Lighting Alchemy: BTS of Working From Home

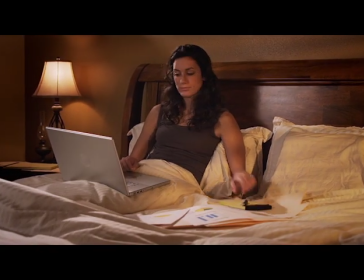Welcome to another edition of Lighting Alchemy, where I take you behind the scenes to show you my lighting setups, all thanks to my handy little iPhone.
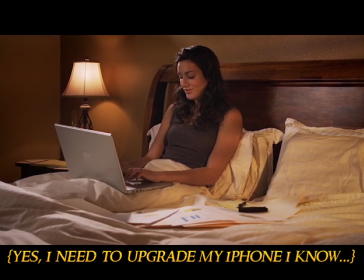In this episode, I'm going to show you how I lit two different locations for one of my stock footage shoots.
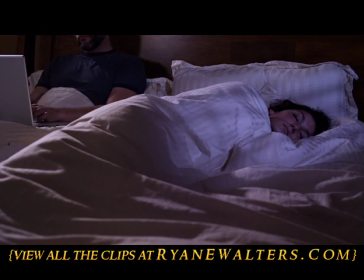The first series of clips was shot in the bedroom, and I wanted it to take place during the morning and then at night.
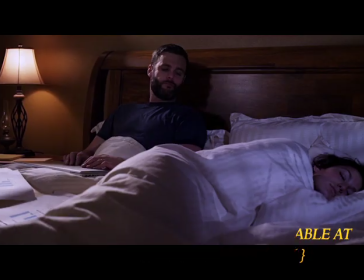So with a couple of quick changes, I was able to get two different looks using the same setup. To create my day look, I flew an in-betweeny above the lamp and put it on a dimmer.
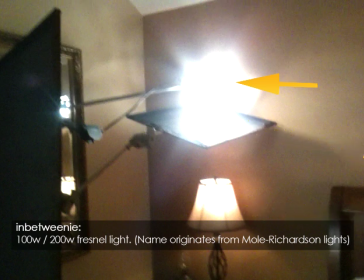This extended the light that the practical was giving me already and brought it up to the level that I needed. Unfortunately even with the barn doors it still spilled everywhere so I used a 2x3 solid to flag it off the wall.
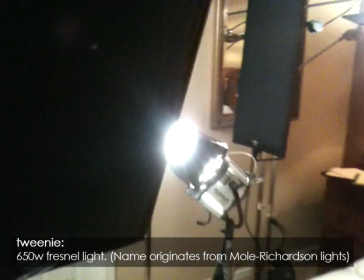Next I took a tweenie and I bounced it into white foam core. If I went direct with the light it would have not had the soft quality I was looking for and I chose foam
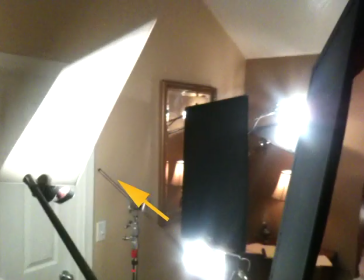core because I wanted a little more punch to the bounce and I wouldn't have gotten that if I used a different material. It's placed on the same side as the Practical lamp, so that it will wrap around the talent and blend in with the light from the in-betweeny.
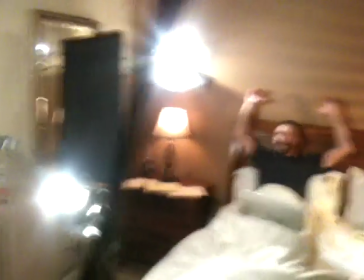I'm playing the Practical as my key light in this setup. You'll also notice I have two more flags set on this light.
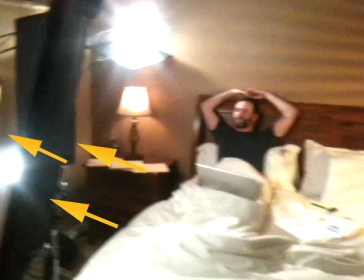The first one is flagging the bounce light off the lamp in the background. If it were not there, the lamp would have a shadow of its own, giving away that there is another light source in the room, and spoiling the illusion I'm creating. The second flag helps cut down the level of the bounce. lights. Without it, light was just bouncing everywhere, making the image too flat for this particular setup.
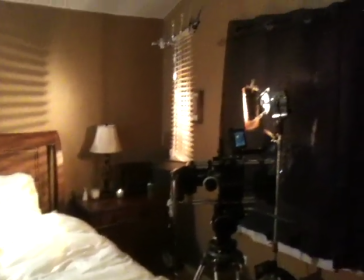Where the light doesn't fall is just as important as where it does fall. And finally I have a betweeny with half straw on it shooting through some blinds hanging from a c-stand.
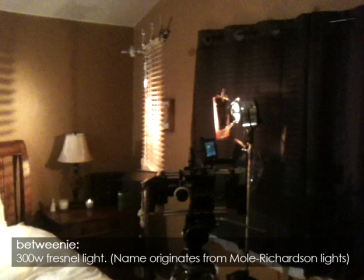The half straw is helping me to give a warm glow that is hitting the bed covers in the foreground, as if it's morning sun coming through the windows.
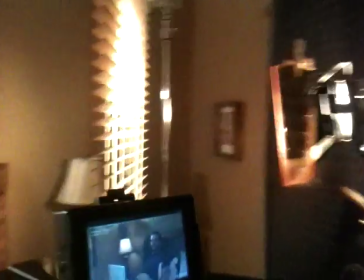And you'll also notice I have the shades completely drawn and they're stopping any daylight that might be trying to get through from ruining the shot.
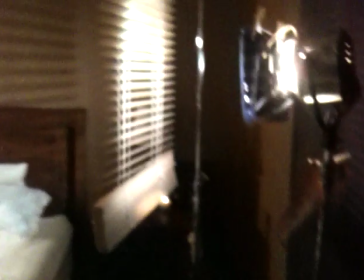And now onto the night shot. Not a lot of things have changed here. The B'Tweenie now has full CTB on it to help give me the blue glow of night coming through the window.
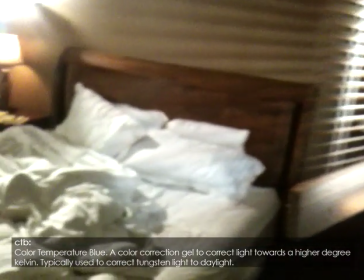The InB'Tweenie remains unchanged from before, and here's where the biggest difference lies.
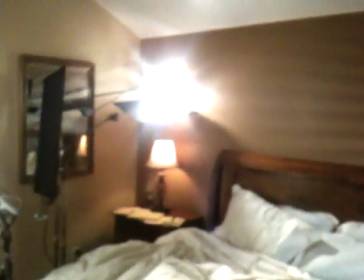The Tweenie now has its doors pinched down a little more, and I took one of the flags and used it to cover up about half the card.
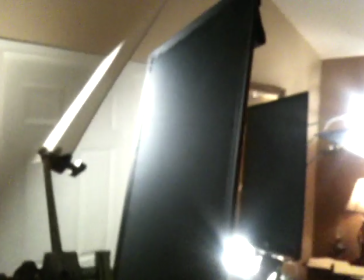Not only did this limit where the bounce was spilling onto, but it also lowered the light levels, decreasing the fill light, helping to sell the look of night.
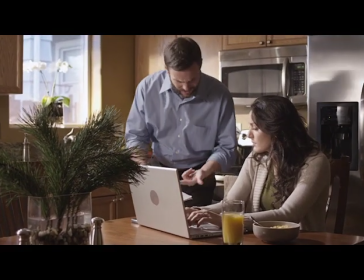After being up all night working in bed, we joined this couple for an unpleasant breakfast. And here's how I lit all the shots that took place in the kitchen.
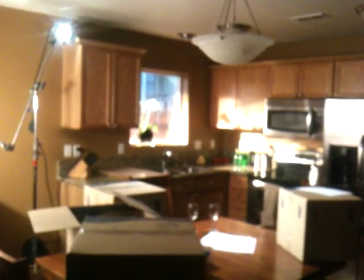I flew the in-betweeny high above and pointed it back down, raking across the table. This helped reinforce the light that was streaking through the window, but it played only on the table.
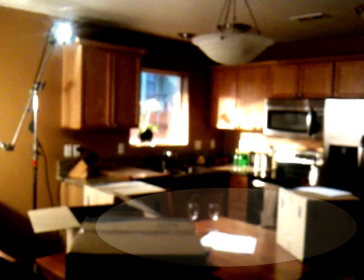I left it there as if it were sunlight coming through a window just outside of frame. Even though it was keeping the scene high key, I still wanted there to be some shadows to help define the image.
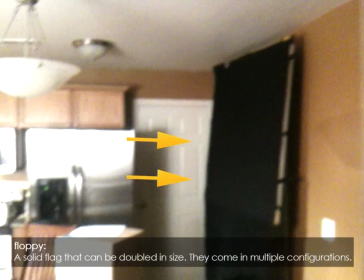So I placed a 4x4 floppy just out of frame to cut down the amount of bounced light that was being returned off of the wall and the white door that is behind the floppy.
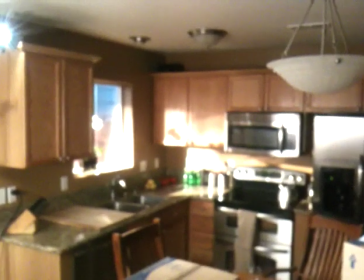While the in-betweeny gave me a nice dramatic look for the scene, it wasn't appropriate for this particular shot, and it wasn't the most flattering to the talent.
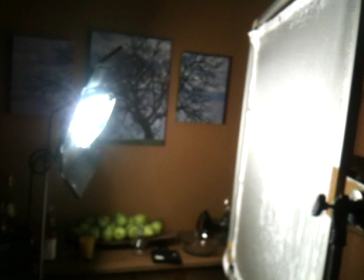So I brought in a Diva light and put it through a 4x4 frame of full grid. This gave me a light source that was large enough and soft enough so that it blended in with the in-betweeny and felt like it could be the sun coming through another window.
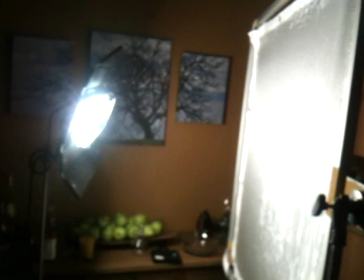Keeping it to the 3 quarters front position allowed it to wrap nicely around the talent's face. The most important part of this setup was controlling where the light was not coming from.
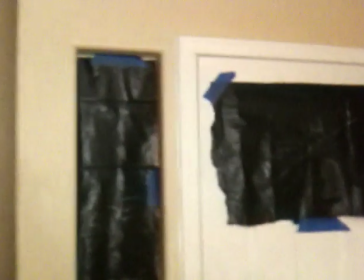I used black viscline to cover up all the windows that were out of the shot. This allowed me to keep all the light coming from one direction in the scene.
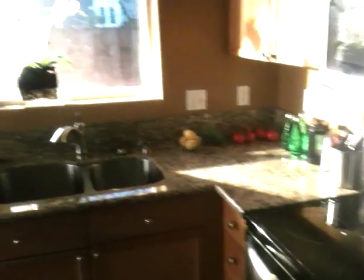To complete the lighting of the scene, I put two source 4s through the window to create the light spilling in the background.
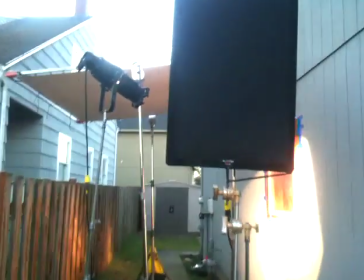And here we are outside. This flag was put here to help stop the light breeze from shaking the light.
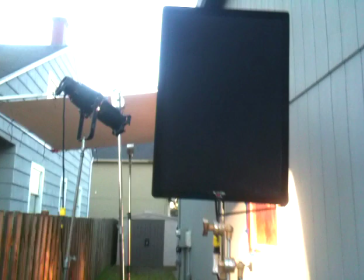The shaking light made it look like there was a pool outside, not the effect it was after.
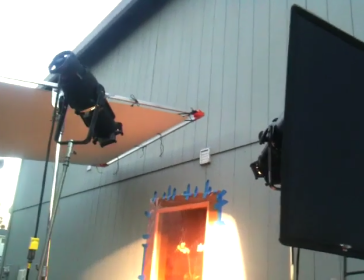While I could have used one Source 4, I chose two instead, and separated them so that it replicated light being broken up by tree branches.
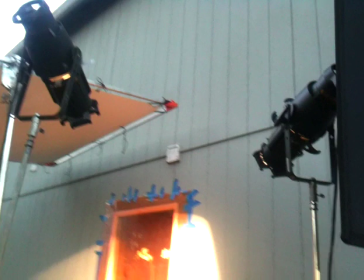While I'm precise in my levels and ratios, I like to be more messy with accent lights like these Source 4s. Natural light is never perfect, and little touches like these help to make the light I bring in feel more authentic.
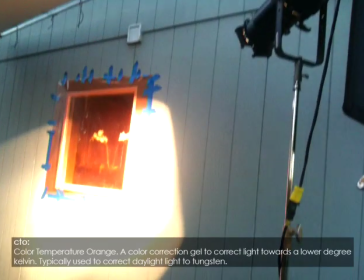I covered the window with half CTO to help correct the daylight coming in through the window, and it also warmed up the Source 4s to help give them a warm glow of the morning sunlight. sunlight.
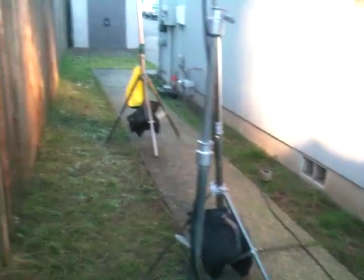The last part of this lighting recipe is the 8x8 Ultra Bounce that I flew just above the window.